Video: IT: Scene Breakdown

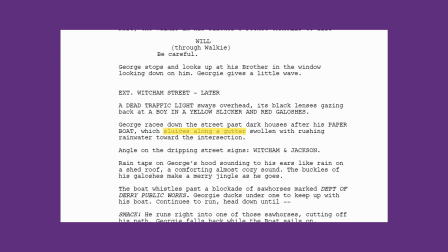It sounds like slice or slit or slash, giving the action a dangerous feeling. Similarly, the gutter isn't overflowing or brimming, it's swollen, it's urgent, at risk.
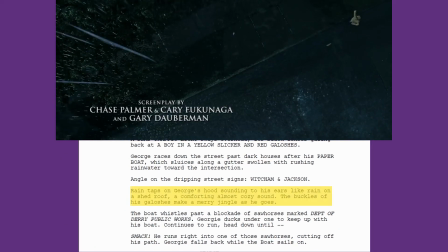Rain taps on George's hood, sounding to his ears like rain on a shed roof, a comforting, almost cozy sound.
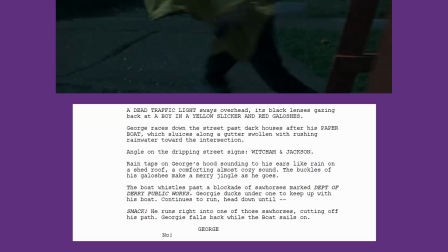The buckles of his galoshes make a merry jingle as he goes. Under the watchful eye of this sinister presence, Georgie is completely unaware.
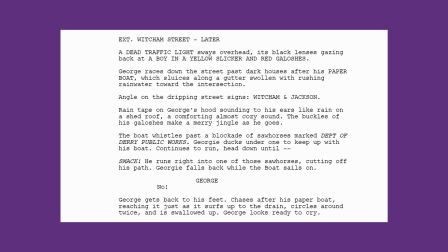In his mind, inside the hood, he is comforted by safe thoughts. He feels protected, playing in the street without a care. This section juxtaposes the ominous presence of the past 2 blocks of action text by putting us inside Georgie's mind, out of the rain.
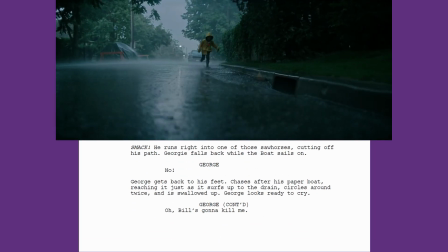Georgie keeps running, hits his head on the sawhorse, then chases after the boat. As the boat reaches the drain, it circles around twice and is swallowed up.
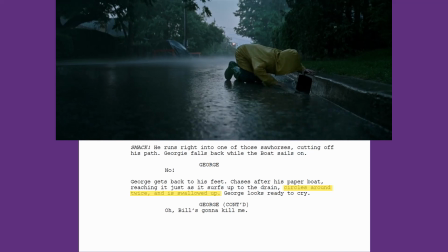Swallowed up being a sadly appropriate term in this situation, as we'll soon come to know. A recurring word in the opening pages of the script is dark or darkness. It usually indicates that place in which fear resides, like with the dark void of the basement.
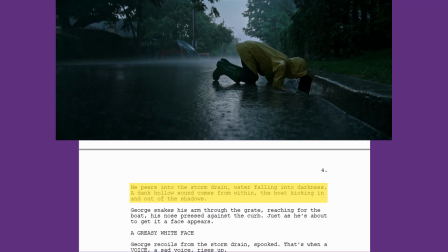It reappears here. He peers into the storm drain, water falling into darkness, the boat kicking in and out of shadows.
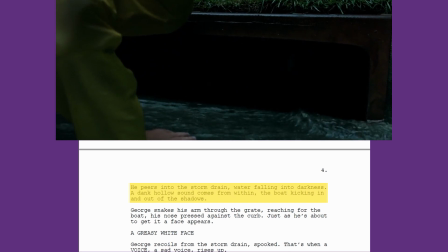Darkness has become a symbol for the recesses of the mind, and as the scene plays out, we'll also learn to accept darkness as the habitat of it.
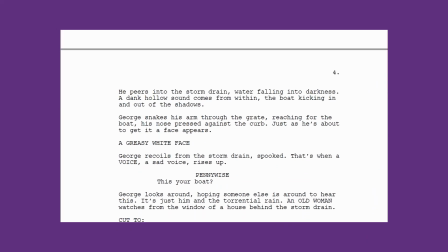As with the cellar, Georgie once again reaches his arm out. George snakes his arm through the grate, reaching for the boat, his nose pressed against the curb. The commas here drag out the action. The first part establishes the action. The second part, we can imagine his hand moving towards the boat.
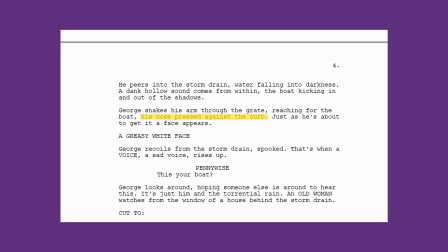And the third part, we can imagine him stretching that last little bit of length out of his arm,
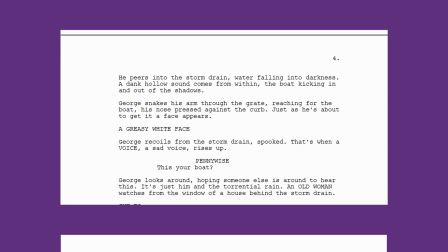his fingertips so close. If the line was written something like this instead, George reaches through the grate for his boat,
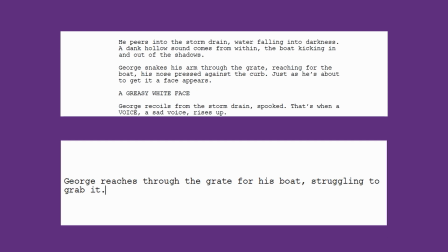struggling to grab it, then it still conveys the same image, but it loses the pacing. This is a tense moment right before we're first introduced to Pennywise. The writers want the audience to have their eyes glued to the screen, waiting to see what's going to happen to this poor boy.
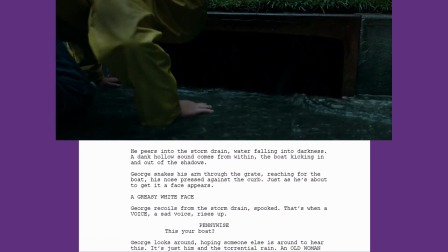The introduction to Pennywise doesn't come so abruptly though. Instead of grabbing at Georgie's arm, he fades into existence, both in the script and film.
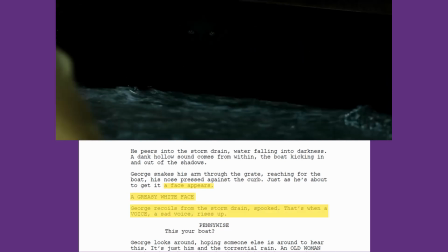A face appears, a greasy white face. George recoils from the storm drain, spooked.
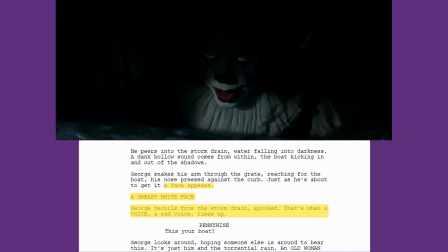That's when a voice, a sad voice, rises up. It's less shocking and more creepy. He's not scared or frightened, he's spooked. It's almost goofy sounding, which is perfect for the sight he's greeted with next.
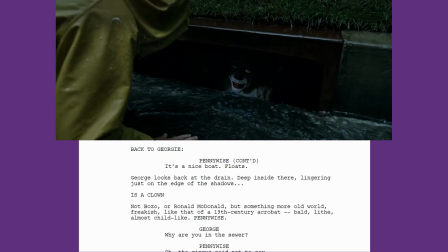Deep inside there, lingering just on the edge of the shadows, is a clown.
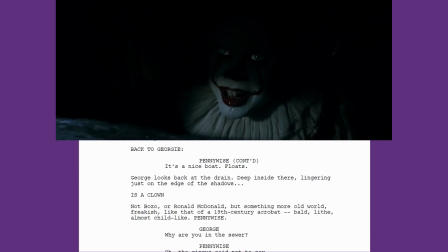Not Bozo or Ronald McDonald, but something more old world, freakish, like that of a 19th century acrobat. Bold, lithe, almost childlike. Pennywise.
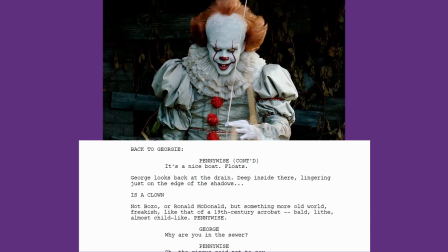We get a lot of description for Pennywise, and understandably, he's the standout character. He's unique and never seen before, so we want the reader to have a good picture of him in their mind. Is a clown is given its own line to drive home how weird it is to see a clown in a storm drain. It's not the kind of detail you want the reader to skim over.
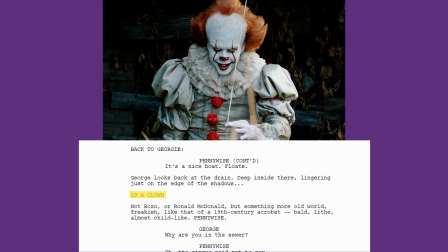Not only would they be very confused later on, but they'd also miss out on a striking image that should get them invested in the story. Any comforting image of a clown the reader might have is then stripped away with a series of descriptors.
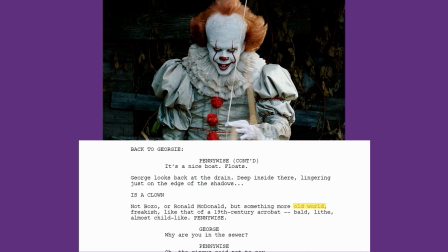Old World not only refers to the antiquity of Pennywise's outfit, but also the fact that Pennywise is an ancient, eldritch being. Freakish evokes imagery of a freak show at a carnival, and taken with the 19th century acrobat, the writers keep their words related to the circus.
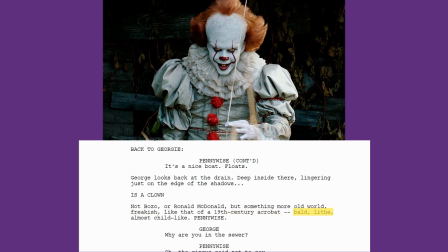Bald and lithe give us a better physical image of Pennywise, and finally childlike tells us something about his demeanor. It's a full yet succinct description of the character, a brilliant jumping off point for any actor wanting to play Pennywise.
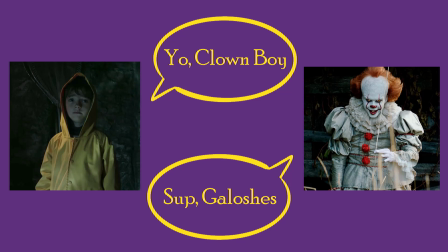We then launch into some dialogue between Georgie and Pennywise. What's interesting here is that the dialogue in the script is almost entirely different to the dialogue in the film. The basic idea is the same.